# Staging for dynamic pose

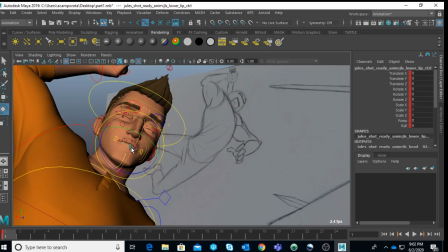25:12 See, it looks very angry because, you know, it's in the middle of a fight.
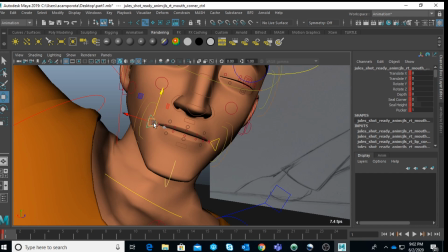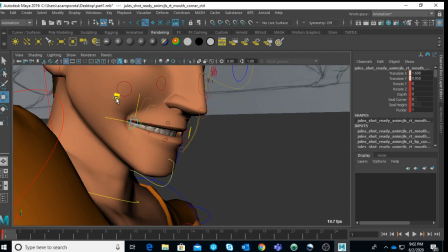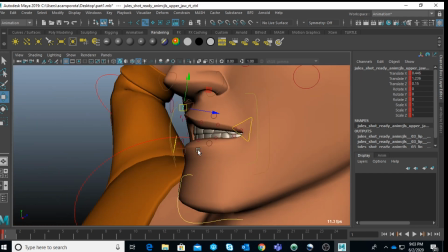25:29 So let's see how much we can push those poses without going into crazy details.
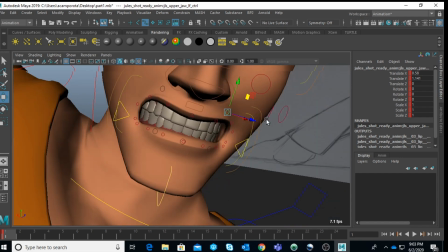25:38 Okay, the pose is really far away, so let's see on what we can get away with that.
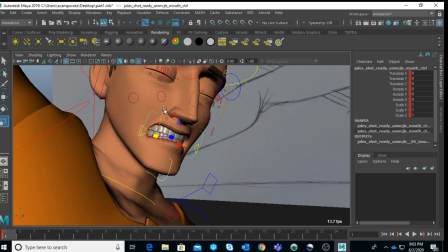Okay.
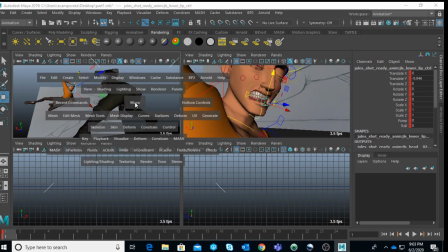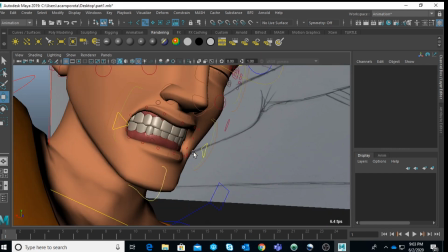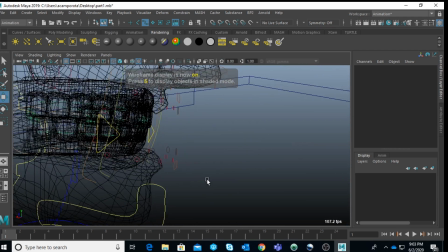26:02 And other things I want to do is, what about if actually we scale the teeth?
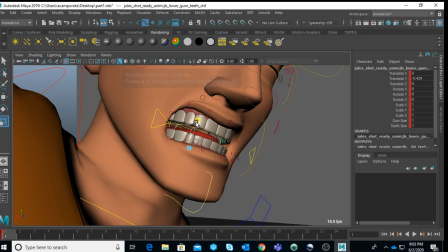26:13 You know, and make them look like something like this. I know it's not exactly the
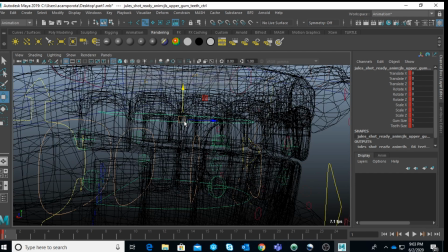26:23 most anatomically correct, obviously, but because guys, you see the character is really far away, and you know,
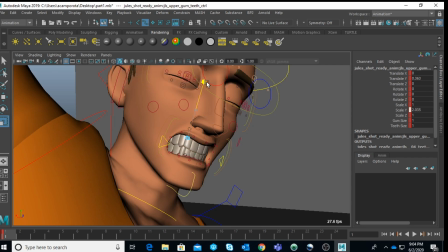26:30 you you won't be able to see those details like this,
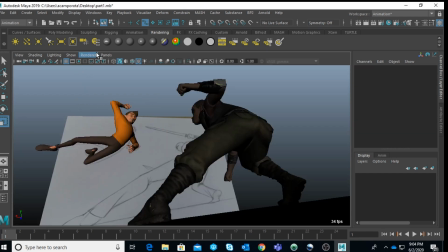26:34 right? And what I'm only want to see is the white of the let's see if actually we can activate the anti-aliasing here. um it doesn't show me, I don't know why.
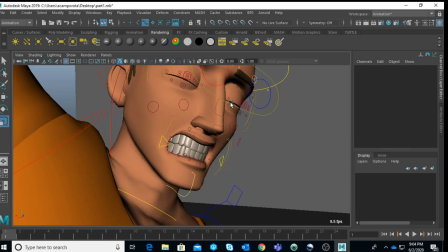26:50 Anyway, you're not gonna see all those details. Okay,
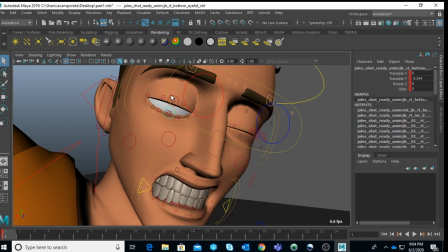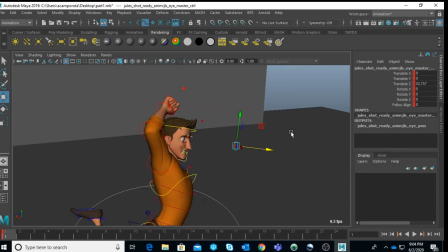27:10 okay, just to, I want to exaggerate a lot to give the right expression.
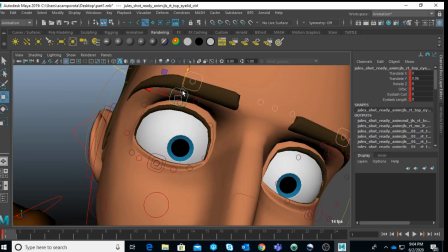27:19 Okay,
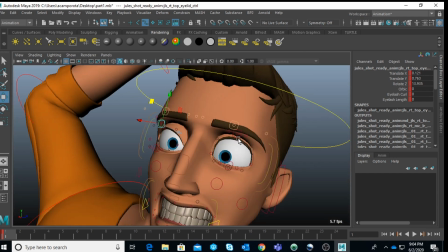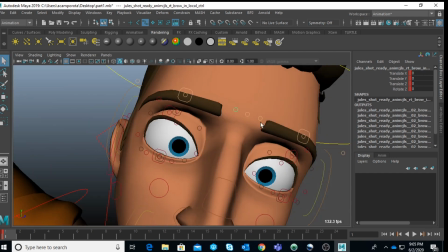really bring it low.
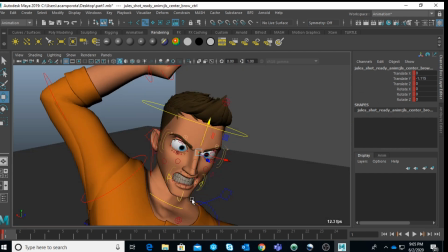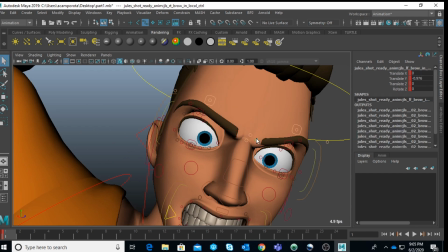27:53 Let's push it a bit more to the center. Scale the eyes a bit bigger.
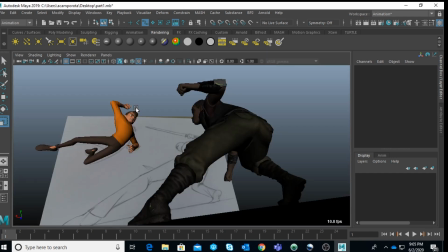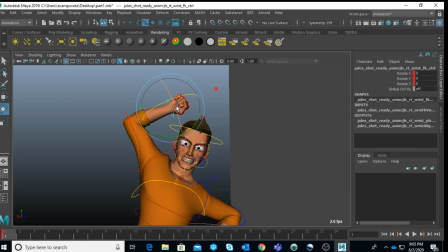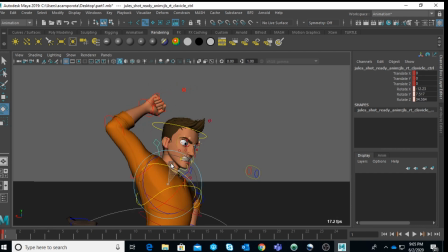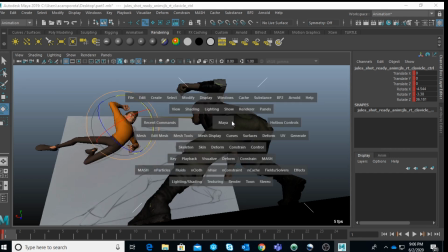28:31 So I wanna find out here the right balance.
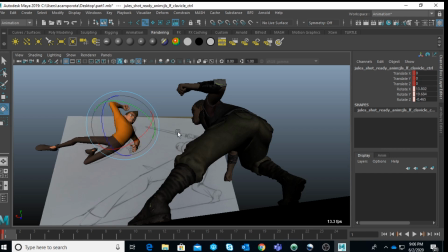28:46 Sometimes once I achieve the pose more or less that I'm looking for, I like to play around and see what's the best that I can achieve. You know, maybe it's look like a bit better like this.
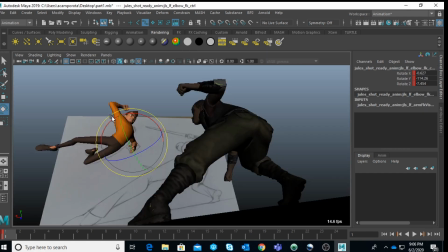29:01 You know, or maybe uh, try to open exactly the arm. You know, there are many ways eventually, you know, to do a pose.